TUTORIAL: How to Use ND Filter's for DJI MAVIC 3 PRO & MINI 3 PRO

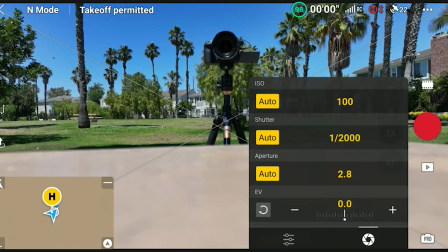Okay so let's try the ND32 and then these are actually ND and polarizing filters. What polarizing filters do is they help remove glare especially in water and windows and click up here if you want to see a video with stock filter and with the polarizing filter but let's just get back into this about choosing the right ND. There it is and you put it on the same way
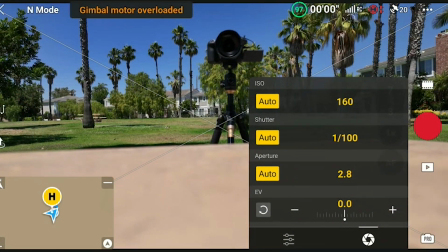as you put on the stock one just like that and if you're putting it on with the with the drone on you want to be really careful so right there
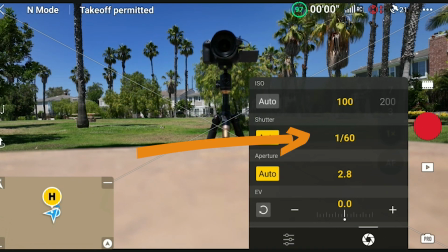just said gimbal overloaded and now boom what do you see so iso is at 100 got that locked in there and then shutter speed i have it at auto and it's perfectly at 1 over 60 and then the aperture is auto 2.8 and um 2.8
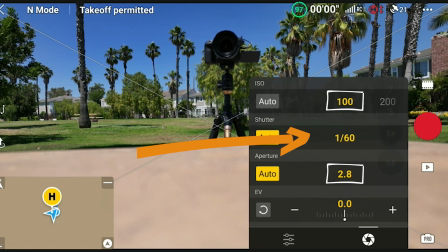I don't know why but even with the adjustable aperture I've never seen that change as one in DJI settings so they almost always keep it at 2.8 so that must be a sweet spot for this drone. I like to for videos I usually bring it up to like f4
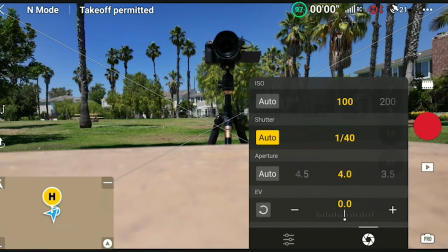f3.5 and then by doing that it actually showing that the appropriate shutter speed is going to be too low so then that's when you might switch to the nd16 because that's the nd32 and so that's what i'll probably do when flying it because i like to have the aperture a little bit higher i feel like it makes the images a tad bit um crispier and seems to be the sweet spot anywhere from like f3 to like f5.6 so then now let's put these drones up in the air and i'm going to do a side by side showing you guys the difference between with the filter and without a filter and if you guys are enjoying this video so far definitely hit that thumbs up
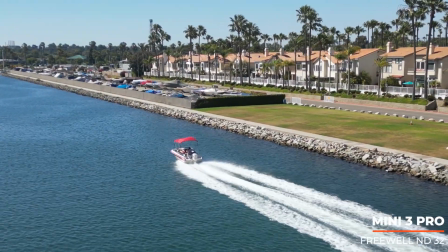button i really appreciate it so here is the mini 3 pro with the freewell nd32 beautiful day doing a little
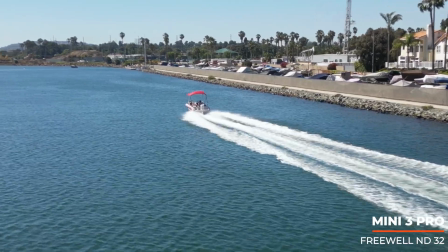chasing basically you want to go fast and see how the water looks it kind of takes a trained eye to be able to see this to be able to see
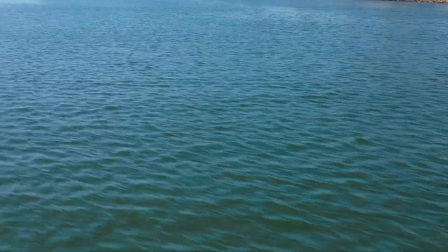it in detail but what you'll notice is the footage with the nd filter looks a lot smoother and more natural you can see
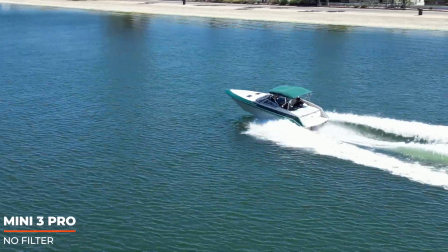right here so this is with no filter and it's actually at one over two thousandth of a second so the shutter speed is just through the roof if you
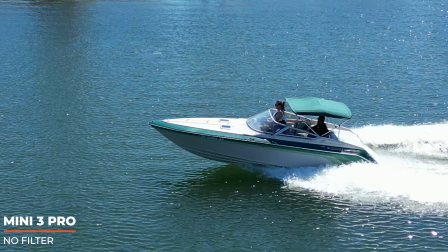go and pause it right here it's like a perfect still image there's no motion blur at all here just flying over the water low
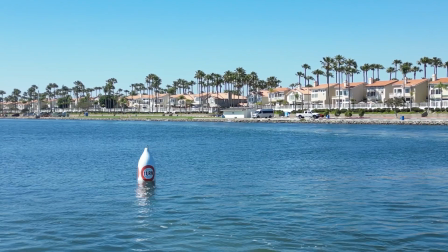same thing if you stop right now it's like a perfect still image and then here they are side by side.
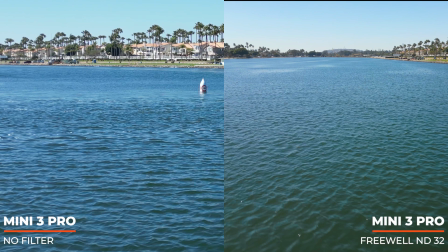Drop down the comments what looks more appealing to you guys. And then boom still image.
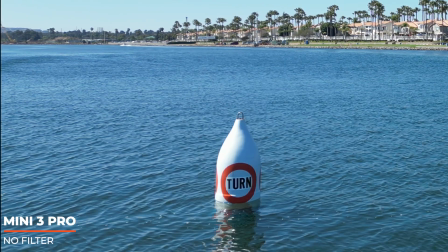It's really all personal preference and kind of how you want your footage to come out.
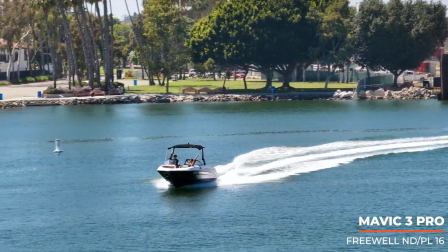There's just a bonus clip and bonus tip so this is with the 7x camera with the filter and you'll notice there's even more
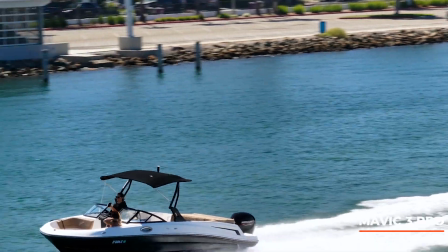motion blur and that's because with the 7x camera is at f 4.4 as opposed to f 2.8 like the main camera.
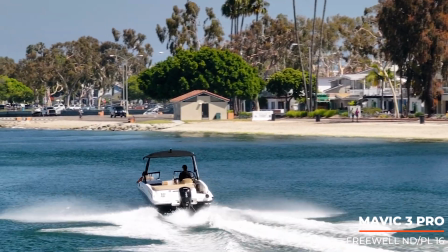So the strength of the ND, it's even more powerful, at least visually more powerful.
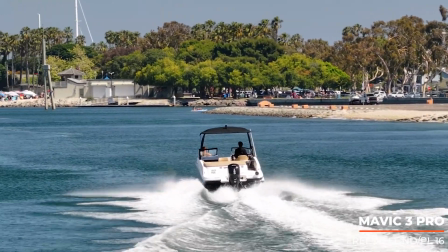They actually make ND filters with different strengths for each camera, but with the circular polarizing filter, you don't have that option.
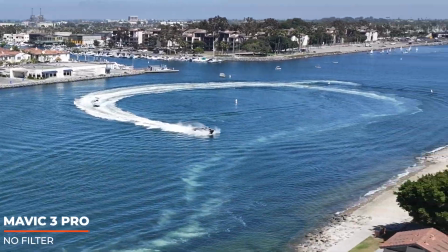So this is pretty special. This is a Hummer amphibious vehicle, someone was just jamming around, and this is the Mavic 3 Pro,
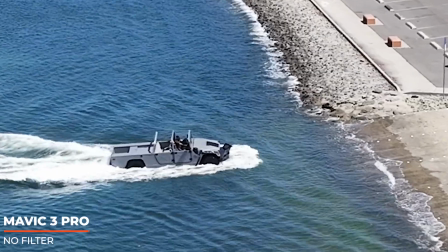no filter, and it's zoomed in to 300%, so you guys can check it out.
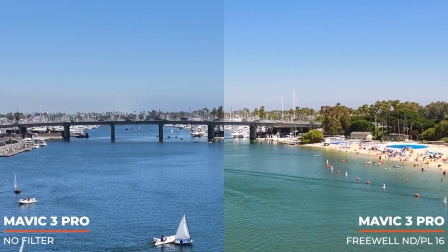Okay, so let's fly towards the bridge so we can see the motion blur off the cars.
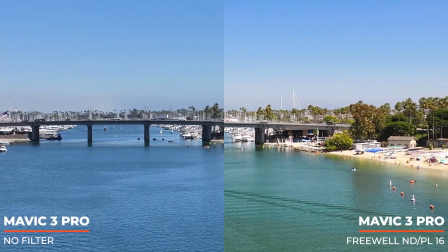If you're wondering why there's such a big difference in color that's because on the Mavic 3 Pro with the Freewell polarizing ND
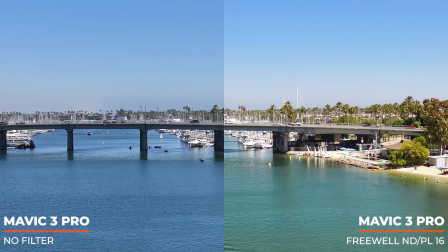filter it is a polarizing filter so that removes a lot of glare and it actually changes the color of sky and water to something more natural.
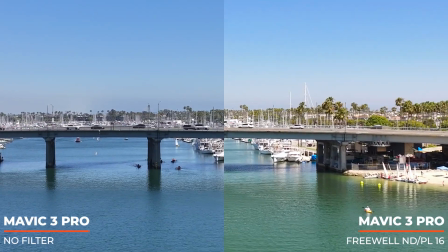Believe it or not the water is more greenish blue out here than this bright almost like fake blue that shows up with the Mavic 3 Pro.
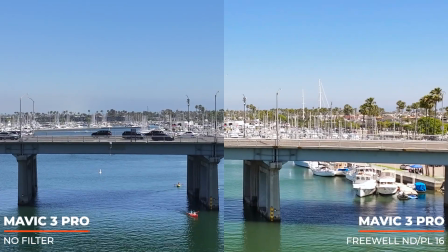But that's a whole other video and you can watch my video showing side-by-side footage of that but let's see so we really want to just look at the motion blur
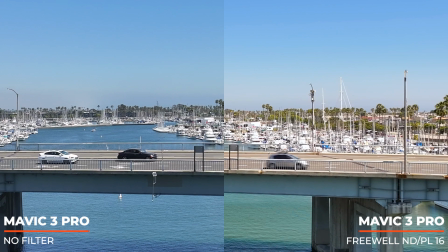and with motion blur you're not looking for a blurry image you're just looking for blur from the motion if that makes
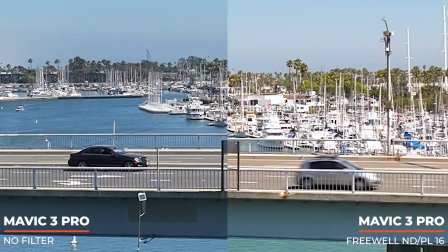sense so this is zoomed in 200% and just looking at the cars the gray car on the freewheel side it does have a little bit of motion blur and the other one is almost like a stop-dead photo a pretty hectic by the bridge I started getting dive bombed and chased by
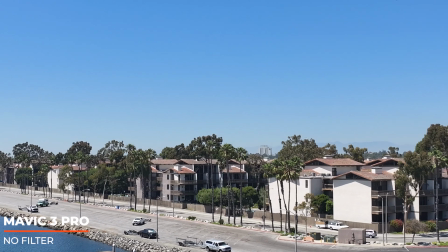some seagulls and this is without the filter and it's a perfect example of no motion blur so looking at this in slow motion you can just see everything
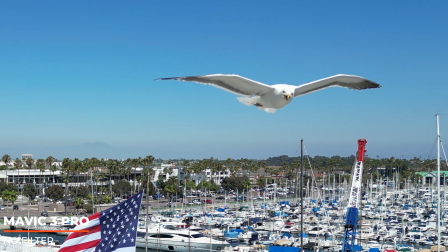perfectly and then when you stop it like this it's almost like a photo like you can just see so much detail and there's almost no
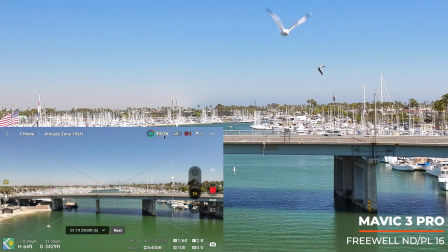blur at all okay so this is with the ND filter and you can just see a total different effect
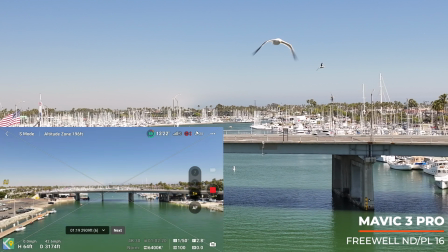looking at the still images the wings are blurry and actually looks like it's flying and like it's moving.
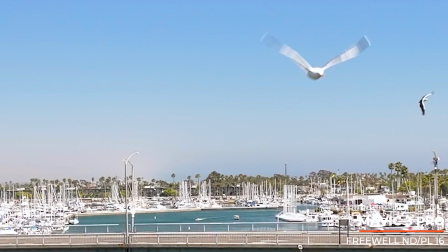The shutter speed is about 1 over 60th and that's what you want for that perfect cinematic look.
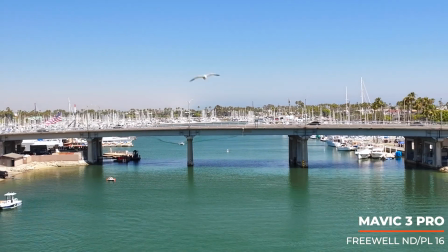I threw it in sports mode because I really thought this guy was gonna catch up to me and then I was happy when the seagull kind of pulled off and flew away.
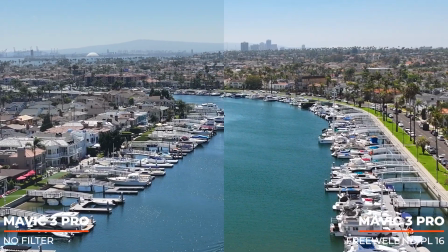Here is the last clip and in this example what I want to show is that the higher you are the less important and the less noticeable
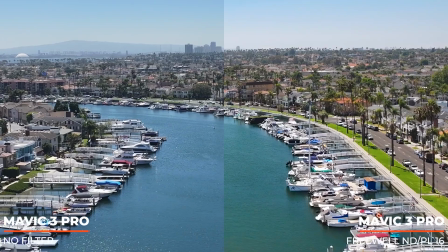motion blur is and that's because you can't really see the detail like you could in the earlier examples when I was flying lower on the water.
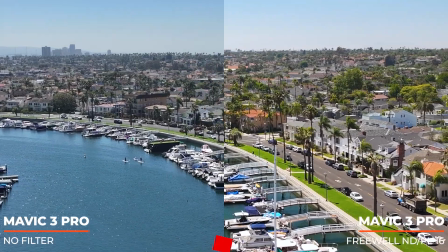And that's going to wrap up this video. So if you found it entertaining or educational, give it a big thumbs up.
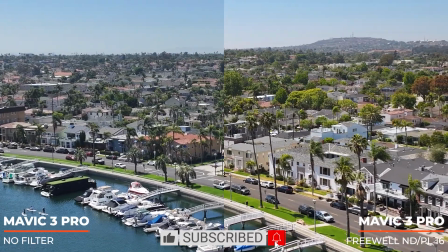Thank you. That means a lot to me. Subscribe down below if you want to see more videos like these, and then check those notifications so you'll be notified when I upload my newest video.
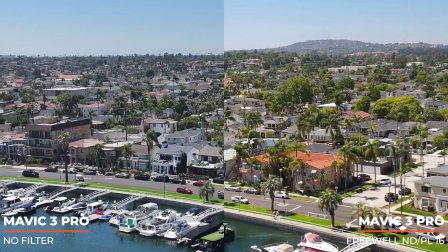As always, my name's Adam. Fly safe. Take care. Peace.